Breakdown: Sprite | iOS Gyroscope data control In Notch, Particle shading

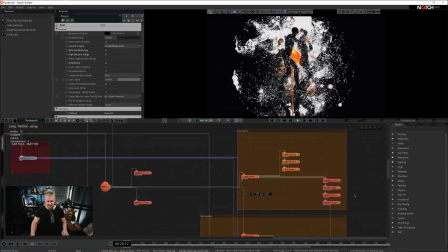(8:27)
Now let me cover several of them that I think is worth talking about.
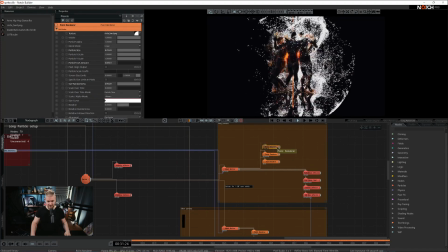(8:32)
Well let's just start with the renders. First of all we have a point render with big sprites. I didn't want to use all of the particles as big sprites so I reduced the particle use amount quite a lot.
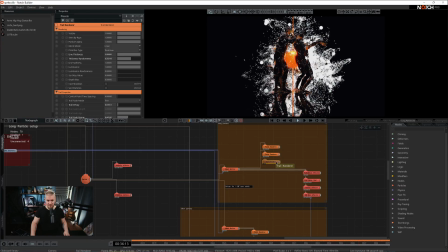(8:43)
I just wanted several. Then we have small particles here and then we have trails just to make it a bit more flush or more fluid.
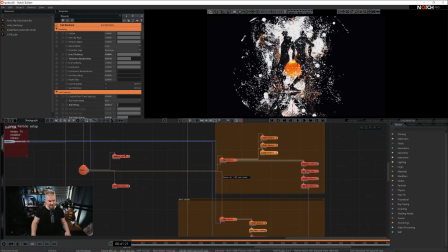(8:52)
And then we have a couple of extra effectors connected directly to the particle root. As you see, majority of renderers, or actually all renderers, the majority of effectors are connected to specific emitter.
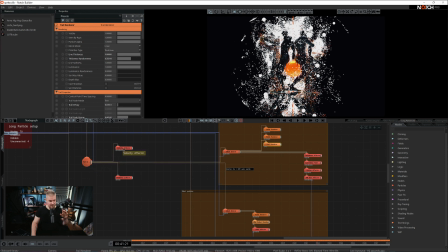(9:06)
In this case, these two are connected directly to the root and that's because I want these two effectors to affect both of the emitters. If you connect the effectors directly to the emitter, it's consolidated only in that little space.
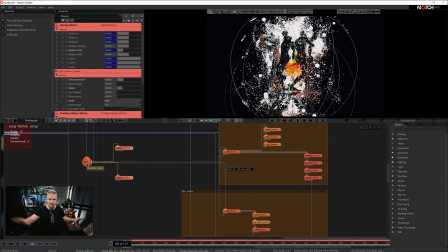(9:20)
If you connect effectors directly to the root, it will be spread out and used by every single emitter you have in your particle system. So we have a small velocity effector here and it just repels particles and it's actually spawning here from the center from the feet
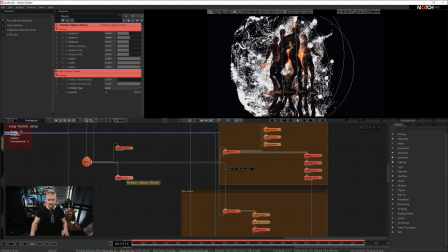(9:37)
of these guys and then we have a primitive collision so I wanted to contain the whole simulation in a sphere and that's exactly what I did by setting it to
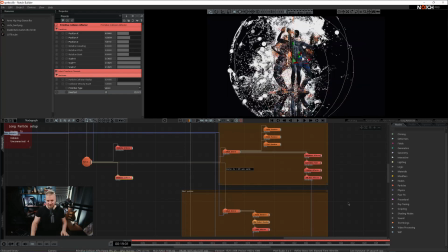(9:46)
a sphere and enabling the invert property right what else is going on here okay so there's turbulence curl noise and
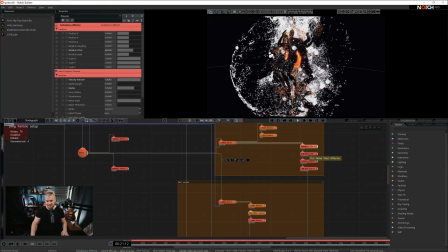(9:54)
vortex these are very simple effectors I don't think I need to go into details about these you just sort of have to find what works for you,
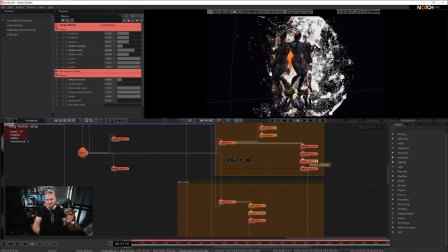(10:03)
what you like best. I tinkered with them for a while, I thought this looks kind of cool, so I just left it there, but I'm gonna focus now on a kill a box effector.
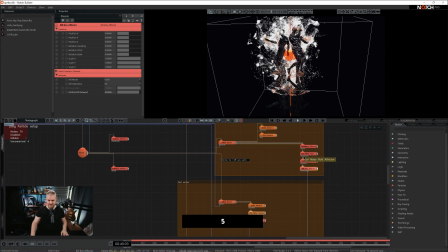(10:12)
So if I pan out from the camera view, you will notice that this kill box effector is actually rotating around the setup.
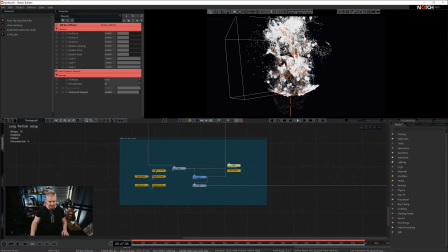(10:20)
The reason why it's rotating around the setup is because the camera is actually paired
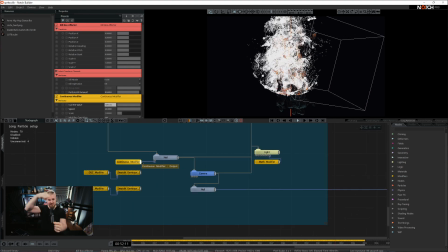(10:26)
with the continuous modifier and it's just rotating around the center of the viewport.
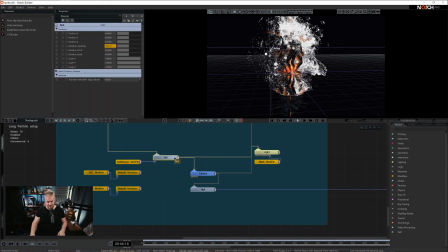(10:31)
So basically this camera is just spinning round and round filming the whole setup.
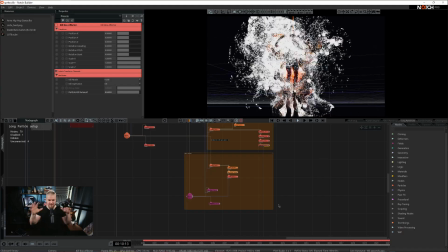(10:36)
Now if we don't set up the kill box effector all of a sudden this whole thing becomes a bit too complex to read.
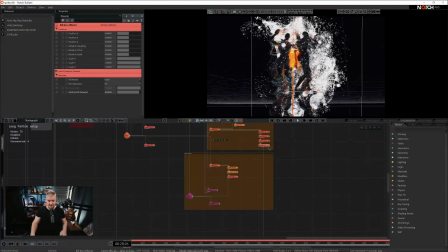(10:44)
I think it's a whole lot of a mess. So in order to make this a bit more readable I've added a kill box effector and
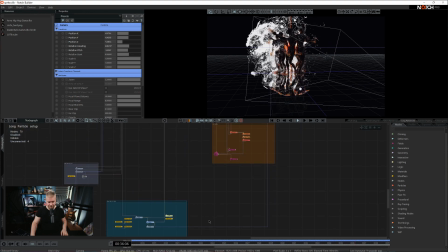(10:53)
that kill box effector is killing off particles exactly where the camera is looking at them.
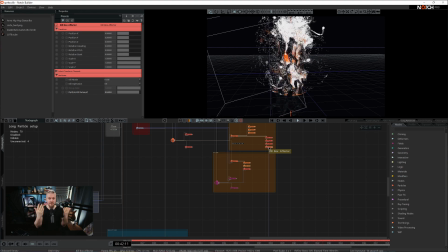(11:00)
So basically we see particles only behind and from the sides, not in front of these 3D objects.
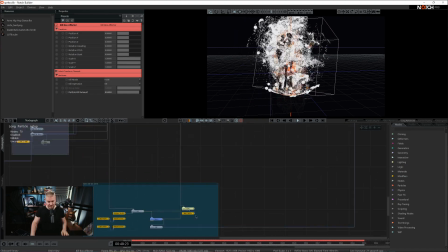(11:06)
So how do you go about this? How do you set it up? Well, basically you need a control point. So I grabbed a null,
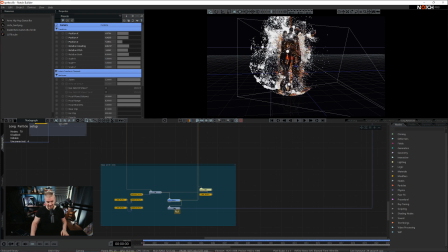(11:12)
I connected it to the camera and this null right here is the thing that drives the position of the killbox effector.
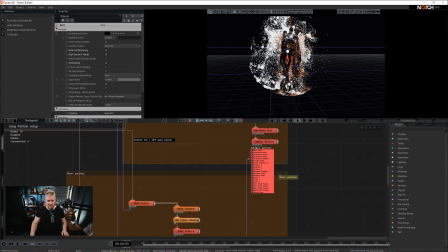(11:21)
Killbox effector, and actually every effector out there in particles has a transform modifiers property.
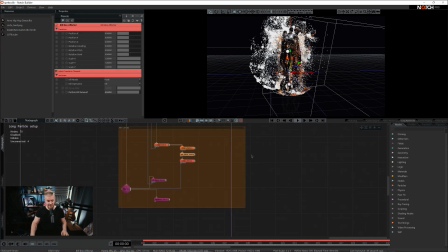(11:26)
So that's exactly where I connected this control point and all of a sudden the positional rotation and scale values of the effector all of this bracket is taken over by the null.
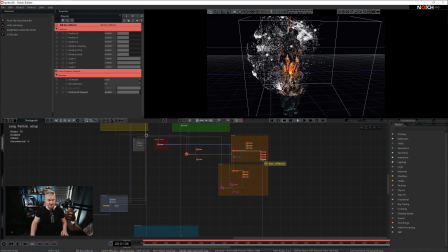(11:41)
So as I move the null I'm changing the position or value of this killbox effector.
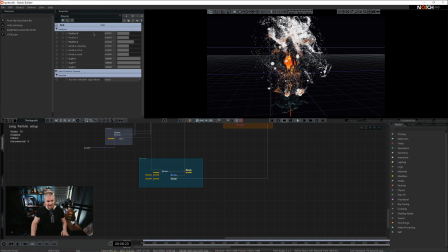(11:49)
So this whole bracket is disregarded and is being controlled by this null by its positions, rotations, scales, so on and so forth.
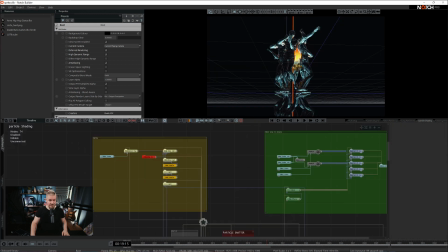(11:57)
Right. What else do we have here? Particle shading. So that's the, that's definitely the fun bit.
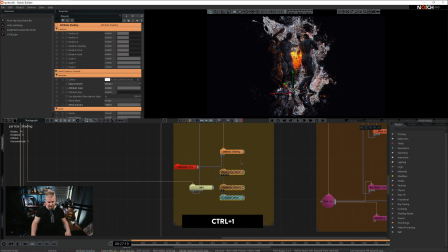(12:05)
I've, I've tried out three shading nodes. I'm going to disable them all and we just enable them one by one as we progress.
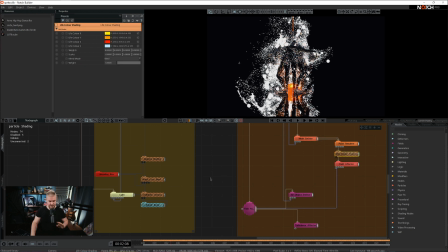(12:14)
As we've spoken, there's a life color shader already applied to one specific emitter. So I'll just kill that off as well. so it doesn't intervene with our discussion here.
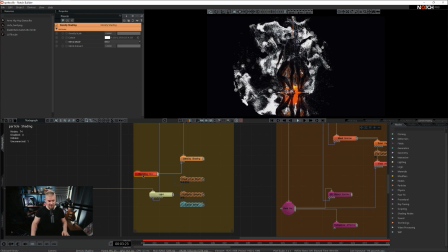(12:24)
And let's start with the density shader. So a density shader requires a bounding box to define the space where it should work at. So I added a bounding box.